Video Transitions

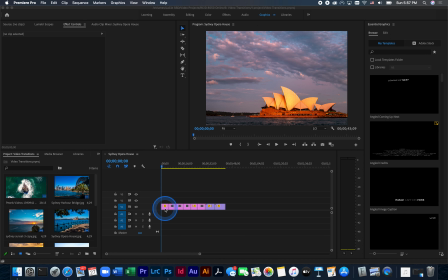put together some video and footage from a trip to Australia, and I want to use this opportunity to insert some transitions to aid with the storytelling. So let's take a look. The first shot is of the Sydney Opera House.
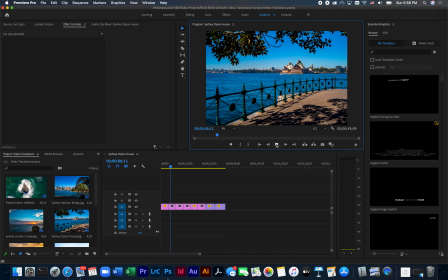And as we can see, the next shot has a different look and feel altogether. There is a break in the action, and in this case I would use a
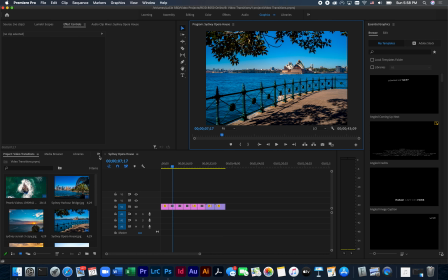transition known as dip to black, which is similar to a new paragraph. If we go in under Effect Controls and select Effects, and then Video Transitions,
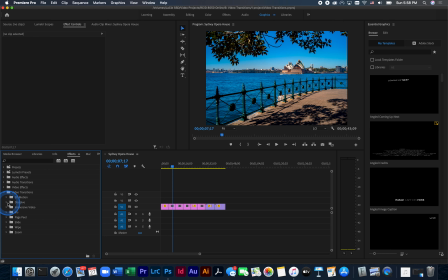we can see there are several transitions here. We want to go into the Dissolve category. And from here, I want to choose Dip to Black to indicate that I'm changing from one scene to the other.
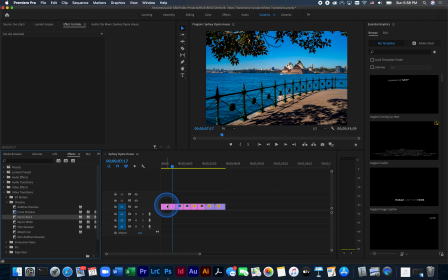And I just drag it over and I drop it right between the two clips. So then now we can see the transition has been applied. Let's take a look at how that appears.
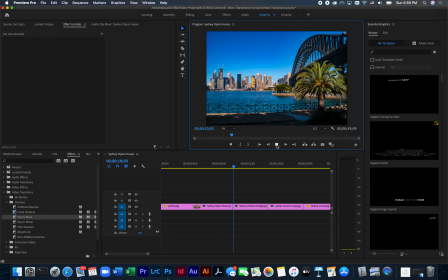Now we're in a new scene. The next two photos are in the same category. They're showing from the same angle. And in this case, I don't use any transition at all between the two, because this is kind of like two sentences,
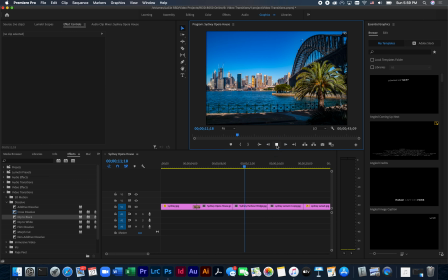one after the other, with just a period, a quick changeover from one to the next. So then we're moving from Sydney Harbor to a view of Sydney Harbor from afar, and so this is like a new subparagraph again.
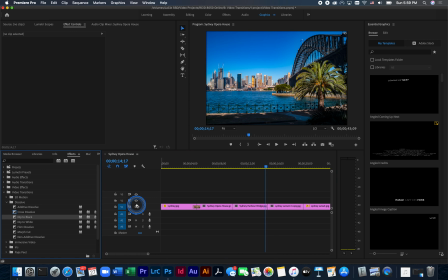So we're going to use another dip to black and drop that in.
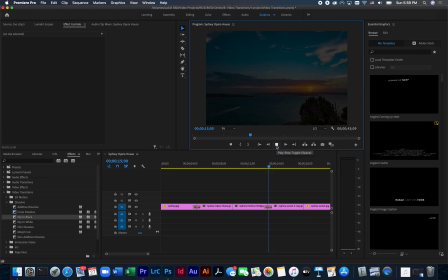Let's take a look how that appears, and we'll keep going.
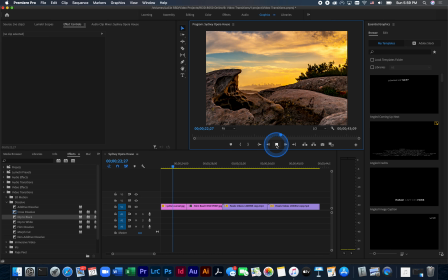The next photo is similar in character as the other one, so we don't need to use any transitions there. It's just one sentence after the next. Now, for this one, we're actually moving to a completely different part of Sydney. This is from the Northern Beaches, a place called Palm Beach. And this is kind of like a new chapter. So what I like to do here, I like to just create an opening
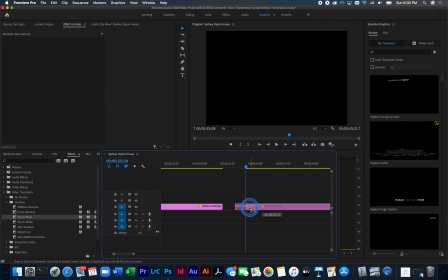in the timeline to create a larger break than what a dip to black would do. Let's take a look how that looks like. So we're in a new chapter here. And then moving on, here are some ocean waves.
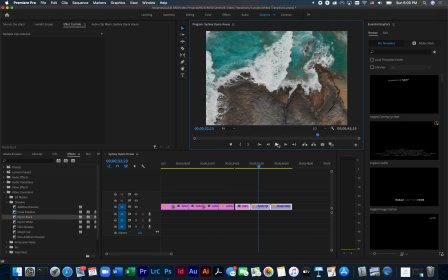In this case, we're sort of moving from one paragraph to the next within the same thematic, visual thematic. And so in these cases, I like to use Cross Dissolve, which is a function over here in the video effects bin. So I bring in Cross Dissolve and I drop that, and we'll take a look.
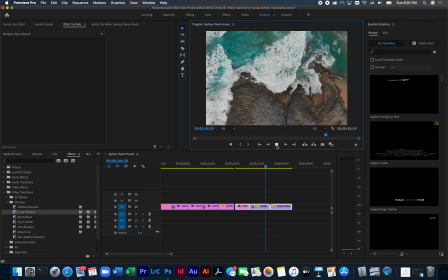So now you can see it's smooth transition from one to the next, and we're going to use the same transition between the last two clips.
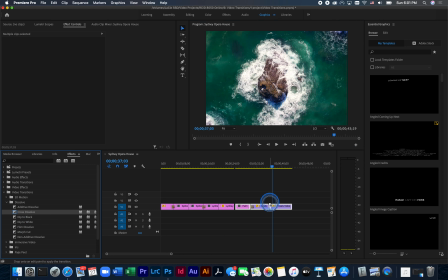I drag in Cross Dissolve and I drop it like so.
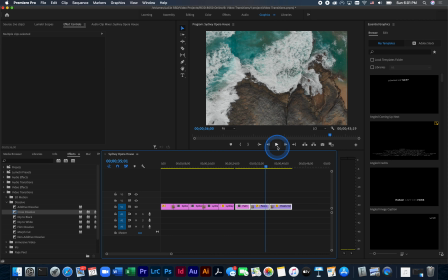Let's go back and take a look how that appears.
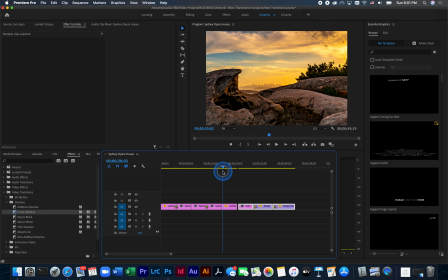And we have a smooth transition to the final clip in the video.